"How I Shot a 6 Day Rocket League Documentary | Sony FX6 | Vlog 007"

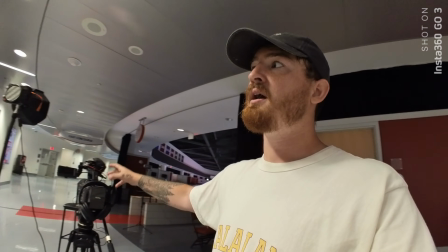252s
So I'm going to test the audio, make sure everything's good here, and then I should be able to start bringing in the players.
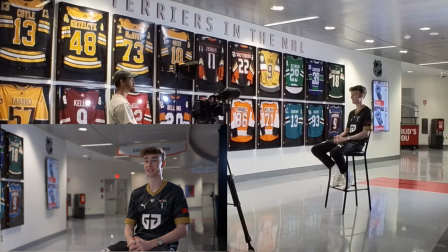257s
So here's that interview setup with the players actually sitting in this time. It went really well.
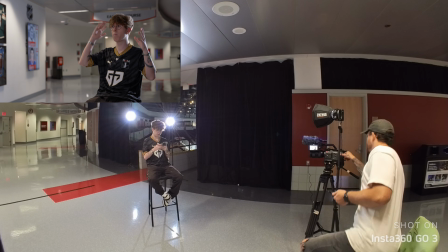262s
One issue we're running into, though, is that they were doing sound testing down at the bottom of the arena for setup for the actual event itself.
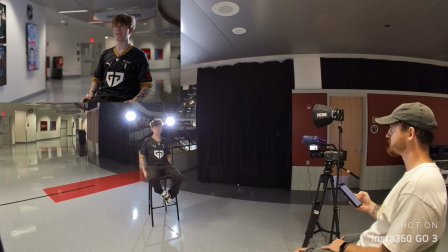269s
So I was having to work around them doing white noise testing, playing music through the speakers, like adjusting audio levels, doing mic tests, stuff like that, which was very annoying.
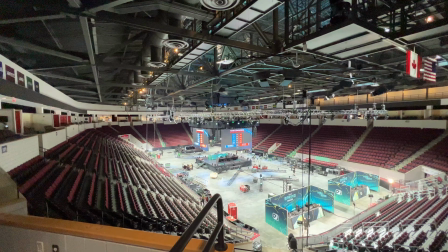282s
So as you can tell, there's a ton of speakers. They were playing music, doing white noise tests, doing all of that.
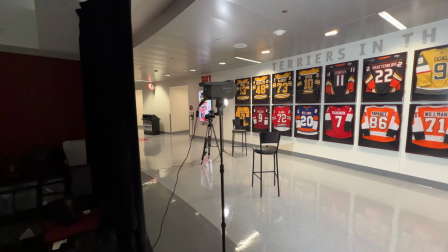288s
So I was having to work around that on top of the team having scrims at 4.
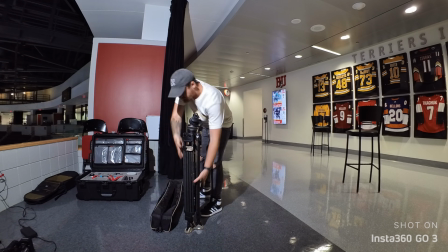293s
So I actually got one of the players down there a little late. I wanted to get that done because they're going to be scrimming for like 3 hours.
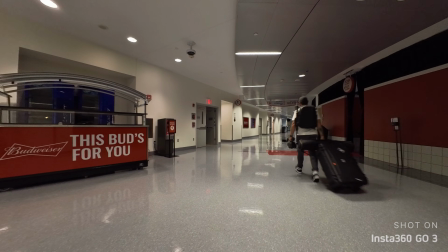300s
I did not want to have everything up here set up and going for 3 hours. It's time to wrap set here and get on with the day.
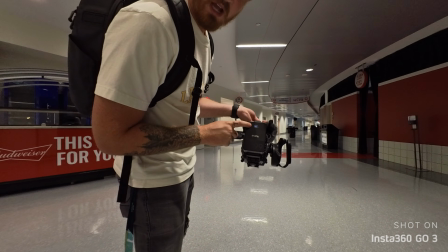306s
I got to say real quick, 62% battery after 3 30-minute or so interviews, just running continuously. I'm pretty happy, and I have a fully charged second one, so I am fully confident that these 2 batteries will get me through a full day of shooting. If you're seeing this clip, then that means I woke up at 4 a.m. The next day to go get some nice sunrise video around Boston.
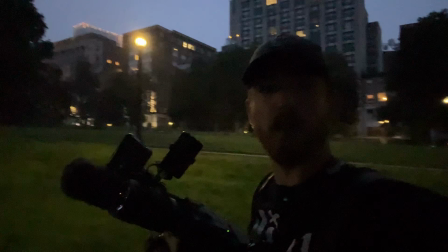330s
I made it to the Boston Commons Park here.
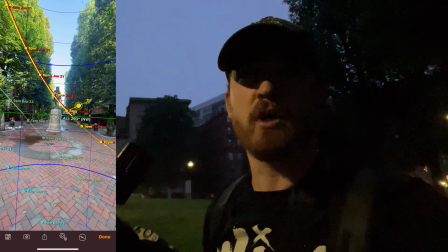333s
I'm headed towards the sunset using the sunset tracker or whatever it's called, the app that kind of shows you where the sun's gonna rise, so it's straight ahead.
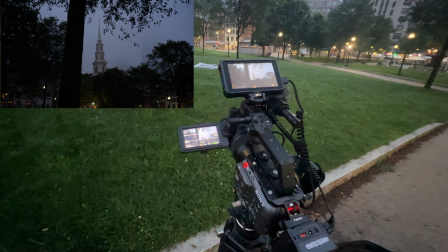342s
So I'm just trying to find a good location. It's kind of the first shot I'm going for right now.
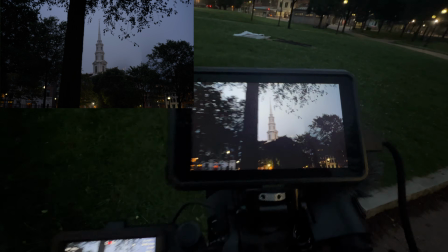349s
This big church steeple. I thought it looked kind of cool.
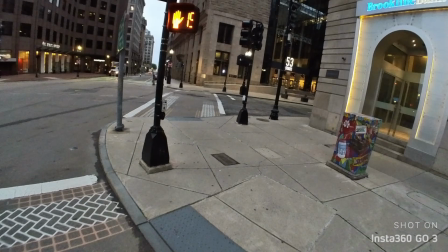355s
That is where I'm headed, is all the way down there to the water. I think that's where I'm gonna have the best chance of getting any kind of sunrise, if any chance at all.
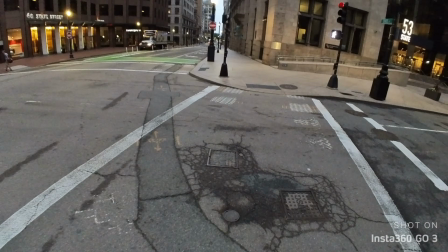363s
I think there'll be some really interesting shots, like with the boats in the water and all that. So that's where our trek takes us.
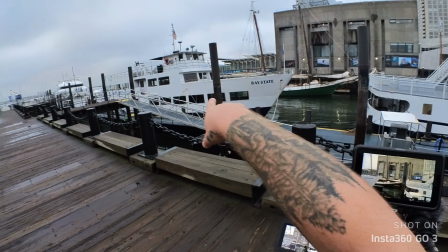372s
I saw that boat coming from behind the window over there and just threw the camera down to try to get that shot.
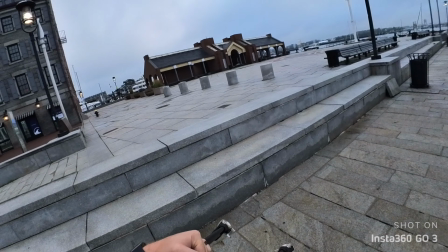378s
As you can see, the sun is right here, but that is not showing for me.
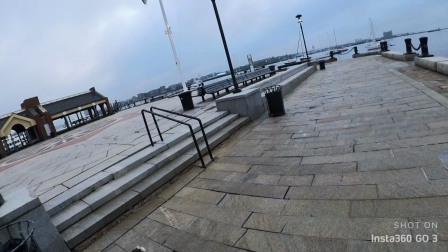383s
So kind of sucks to wake up at 4 a.m. and then come out here to get these shots, but I still got some good shots.
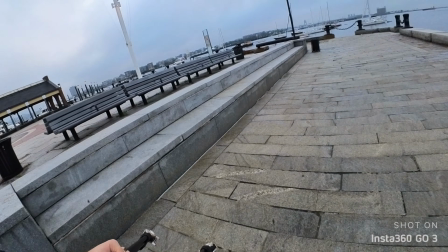389s
It's nice to be able to get out before everybody else is up.
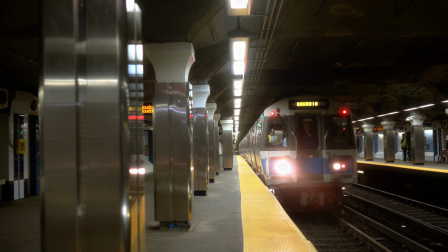391s
I was able to capture some cool moments in the city that just look empty, and I'm not having to deal with other people asking me what I'm shooting, what I'm doing, all that.
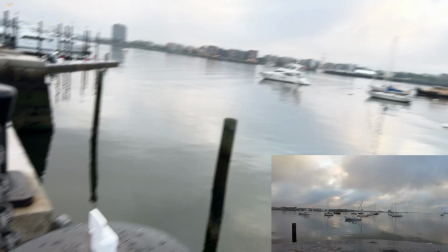400s
So I've got the Insta360 running on time-lapse mode right now, just kind of getting the water, the boats, the clouds, yada yada.
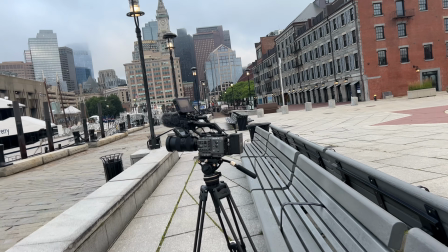406s
And then I'm utilizing one of the functions I bought the FX6 for, which is the picture cache recording.
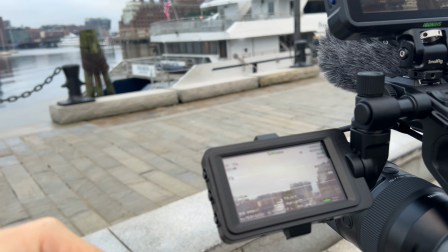410s
So it's basically recording or holding 20 seconds without me having to hit record.
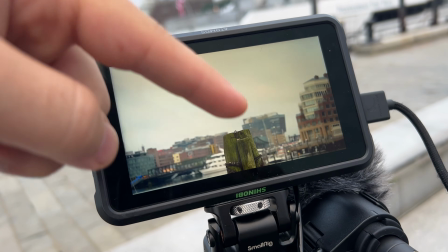416s
And I'm trying to get a shot of the seagull landing on there, which I'm just gonna let this sit here.
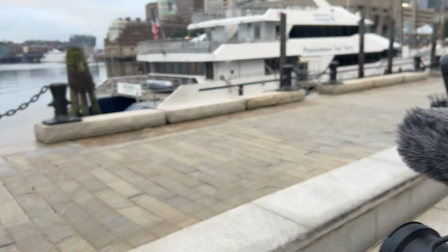421s
I'm just gonna kind of monitor both of these cameras. I'll probably give that like 5 or 10 minutes to do its thing.
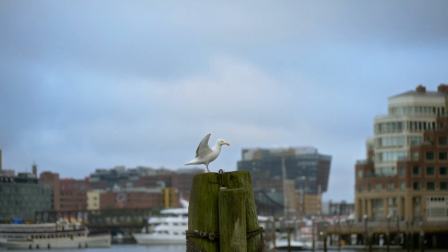426s
And I will just patiently sit here, get this shot, and then we're headed back to the train station.
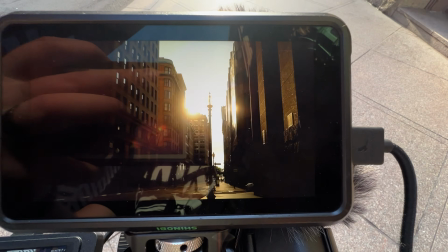432s
So this is the first time I ever actually went out and got establishing shots of the city. And I am very glad I did this, and I definitely plan on doing this again in the future.
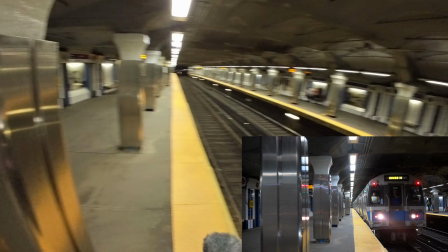440s
I think it just really sets the tone for the documentary and the setting of the documentary. Yo, what's going on, vlog?
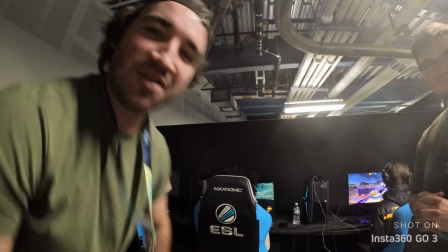445s
It's RLCS, Boston. Blake Porcher's in the house.
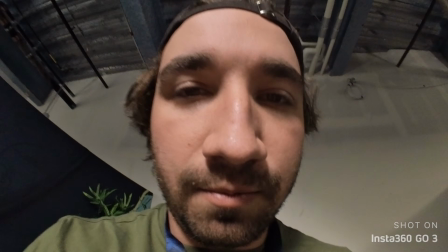450s
What's up, baby? Yo, dang, you can really get it in there.
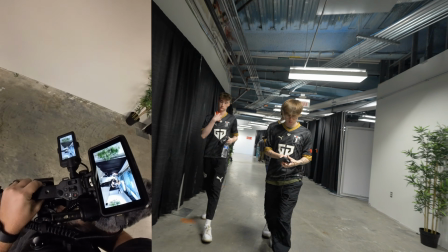457s
So this is what a lot of shooting these documentaries looks like. A lot of follow shots, a lot of team shots, a lot of walking shots.
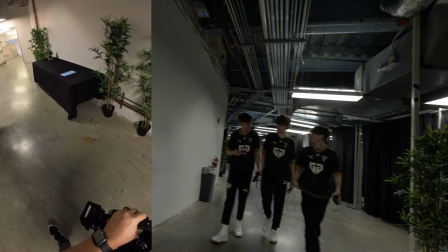463s
These are to build anticipation, suspense throughout, you know, the whole film as they're walking in to play their opponent, whatever.
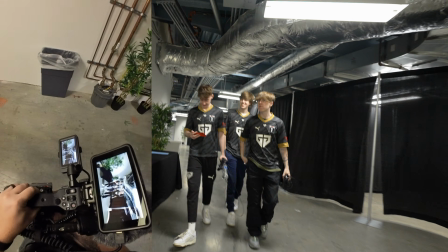471s
But it also is the best way to get natural conversation.
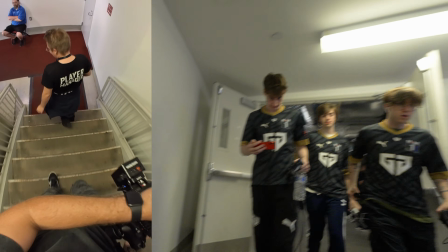475s
A lot of the times these teams are going to be talking about who they're fixing to play, going against strategies, things that maybe they're looking out for.
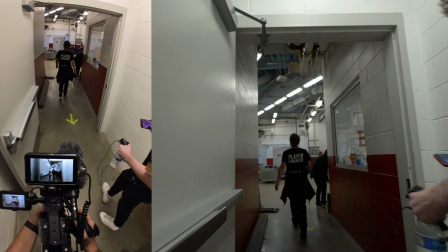482s
And so you really want to make sure you're capturing these moments because you're probably going to get the best kind of conversation out of these.
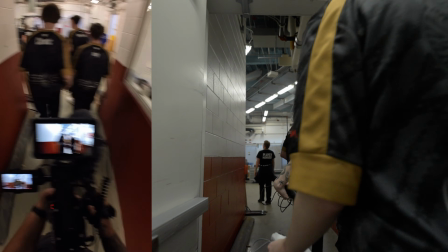488s
Also, shots like this, I think, just make for good B-roll.
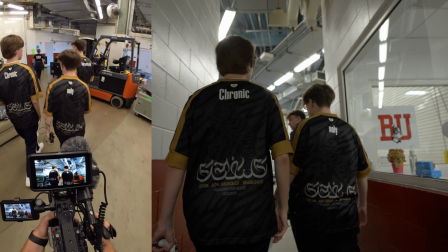491s
Once again, leading up to the suspense of playing a team, I'm always looking for these kind of moments,
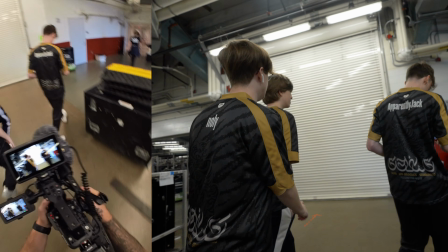496s
and I shoot this almost every single time they walk down these halls, they walk on a stage,
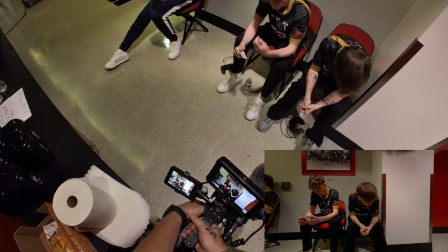501s
anything like that. One thing I attempt to always convey whenever I'm shooting backstage is to make it almost feel like gladiatorial.
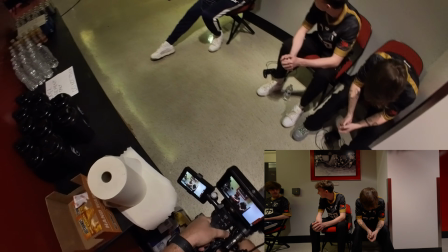507s
These guys are sitting underneath the stage, crowds cheering, the music's thumping. I think anybody in their right mind would be pretty nervous.
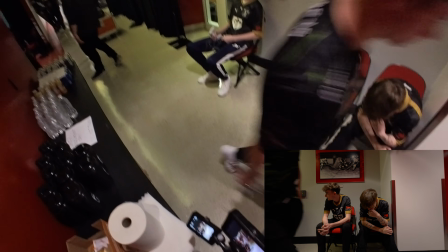514s
So I like to be able to show that. One thing that I captured here as well is you can actually see a team that just lost walking out.
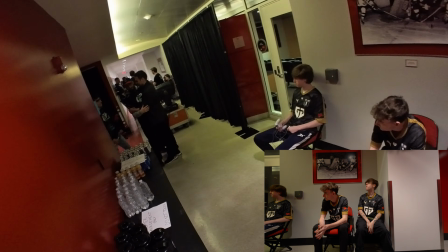521s
You know, their heads are down, they're upset. And it's kind of like this weird,
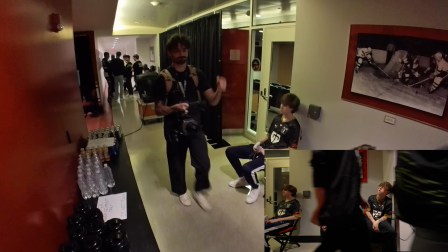524s
just emotional feeling with them coming out of this losing scenario as my team is getting ready to like go and play for their spot.
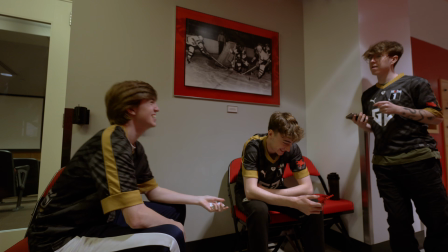532s Dude, that was my first like loss. Really? Yeah. Wait, when we lost the fans?
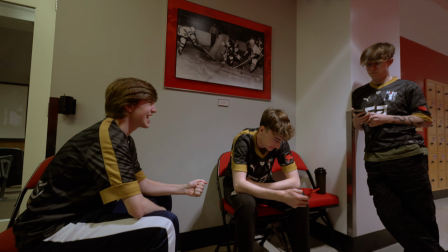537s Yes. I was pissed because I was pissed because that was like my first loss.
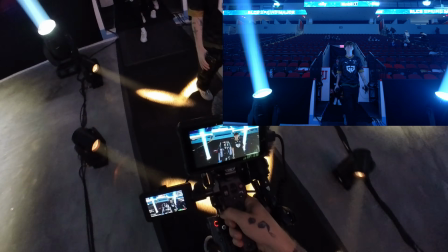543s
These are some of the most important shots that I was focusing on. I don't know how many attempts I'm going to get at getting really cool walkout shots because, again, it's all based on their performance.
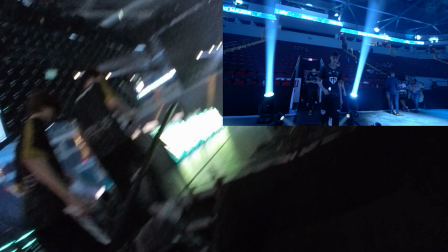551s
It's a double elimination tournament. So anytime these guys are walking out from the tunnel, I'm taking as much of a chance as I can to get the best shot possible.
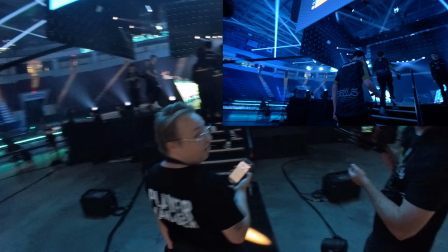560s
I'm also looking for these shots of them on stage, especially when there's no crowd. I have a little bit more leeway to get on the stage, so I'm going to utilize that the best I can.
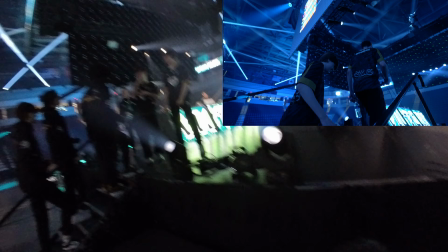569s
Unfortunately, when there is a crowd, we are not allowed on stage like at all pretty much,
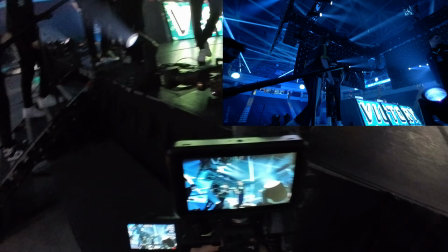573s
which can make it very difficult to try and get really cool shots because we are so limited on what angles we can get
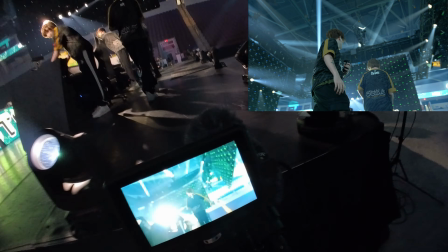580s
And you'll notice a lot of the times my shots are unfortunately from down low looking up.
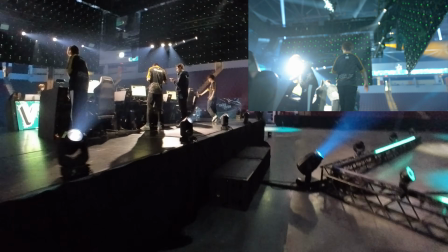585s
It's still up to us to get creative. It's not an excuse. It's just something you have to adapt to.
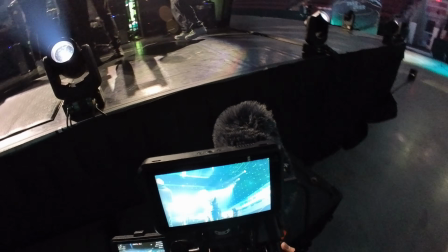590s
And I like that because it does make me think creatively. And I do believe that I got some pretty creative shots.
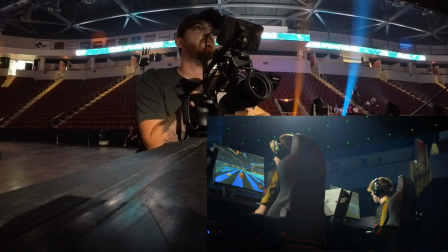596s
Now, a while ago I was discussing the picture cache recording, and this is primarily when it came in handy. A lot of the times I'm looking for reaction shots. These guys are playing for 30, 40 minutes at a time. I don't need to film every single thing.
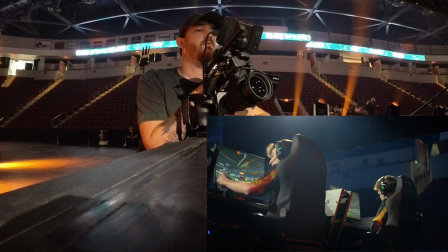608s
And in the past, before I was able to do picture cache recording and pre-roll 20 seconds at a time, I would have to film 2 or 3 minutes just to get a reaction.
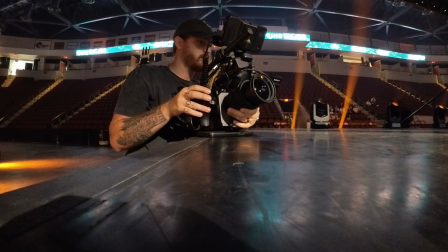616s
Sometimes it's a big reaction on a big goal. Sometimes it's not a reaction at all because they lost, anything like that.
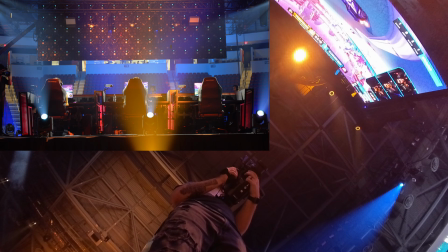622s
And it can be really frustrating for me. It can be frustrating for the editor because he has to go through all this footage to find those shots.
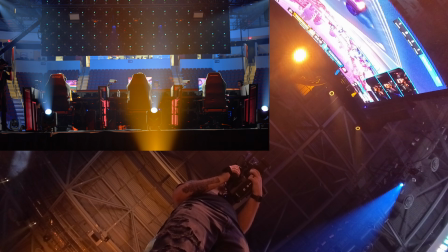628s
So this is the position I'm in a lot. I am setting up my camera. I'm finding the angle I want.
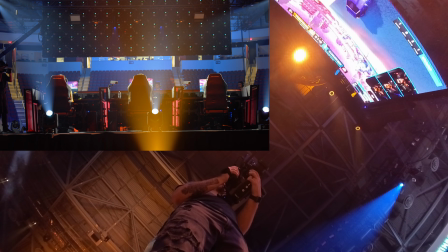633s
I'm finding the shot I want. And then I'm just holding it. Once I get the reaction I want, I hit record.
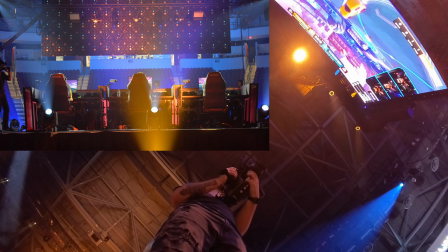639s
I have a 20-second buffer, and then I let it roll out for about 10 seconds, and I got the shot.
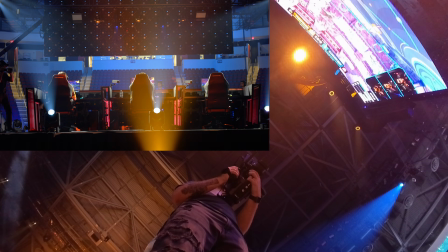645s
So I go essentially from 2-minute clips for a possible reaction to guaranteeing myself a reaction that I want,
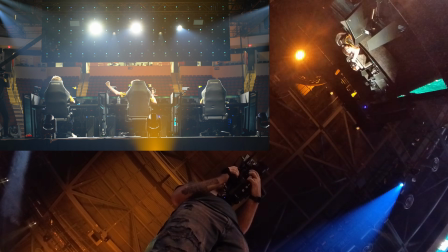652s
and it only being about 30, 40 seconds long. I think this is a very underrated feature for events like this,
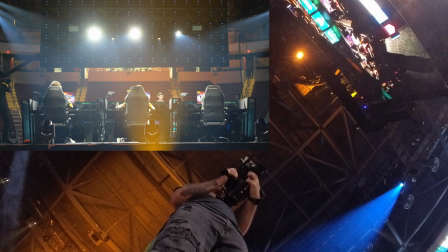658s
and when you have to capture key moments that people don't talk about on the FX6, but this is by far one of the biggest reasons I wanted this camera.
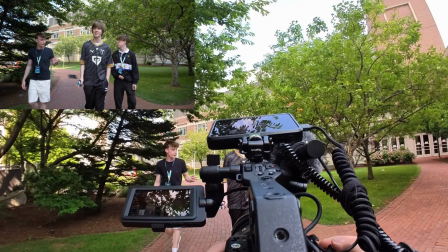666s
This is something new I'd never done before when shooting a documentary,
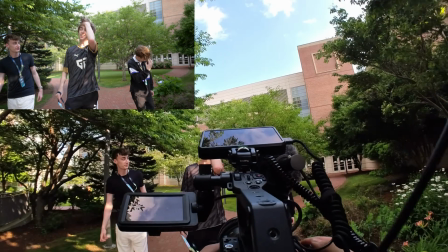668s
and that is having these guys go to like a separate location and then just talk about the results of a previous match or what they're expecting for the outcome of the rest of the tournament to be.
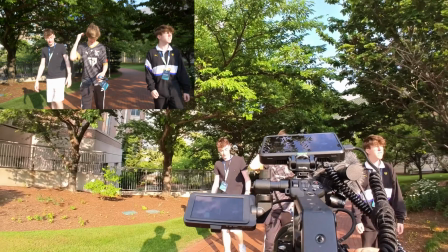676s
But one thing I could have done better here is miking up the left and right player as like a safety track with my DJI lav mics.
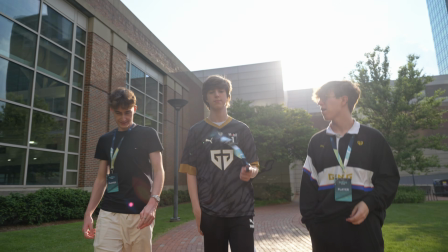682s
All the audio that I got was straight out of the NTG5.
Yeah. No, there was parts of us that played better than them, but obviously overall the better team.
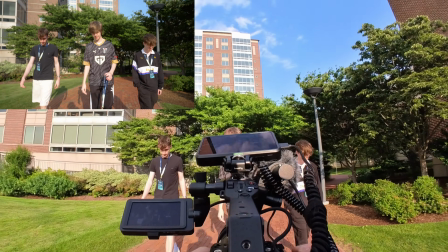690s Yeah, we kind of just we hit troll touches.
There's just like a lot of low end humming noise coming from wind.
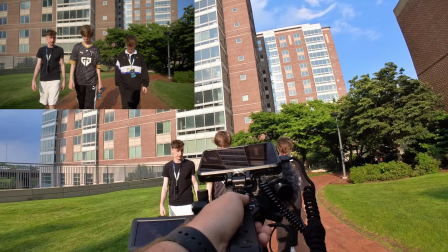697s
It was actually fairly windy and birds chirping and all that stuff, but not a huge oversight,
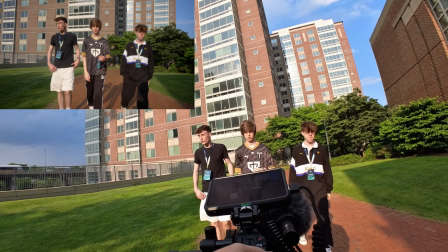703s
just something I think I'll do next time, as just for cleaner audio coming out of the lav mic would have just been better.
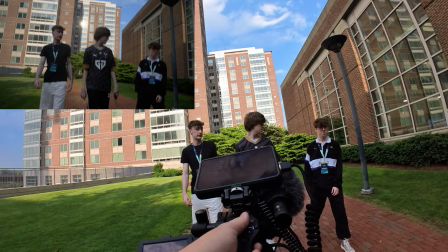710s
And I think between 2 lav mics and an NTG mic, the middle player would have been definitely usable as far as audio goes.
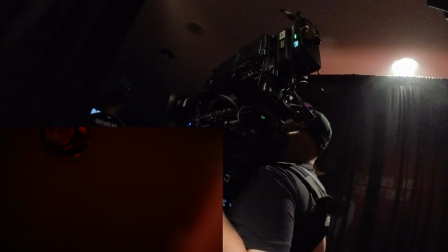717s
So my team made it to crowd day, and I'm gonna let this next shot just kind of play out without me talking,
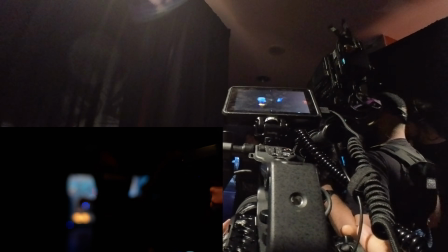722s
because honestly this was a really special moment and just very exciting.
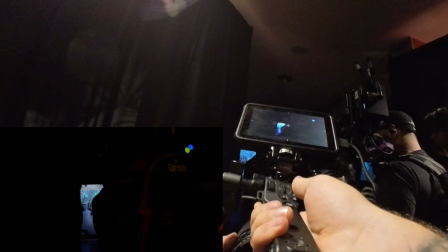726s And their opponents, representing North America, your fall major champions,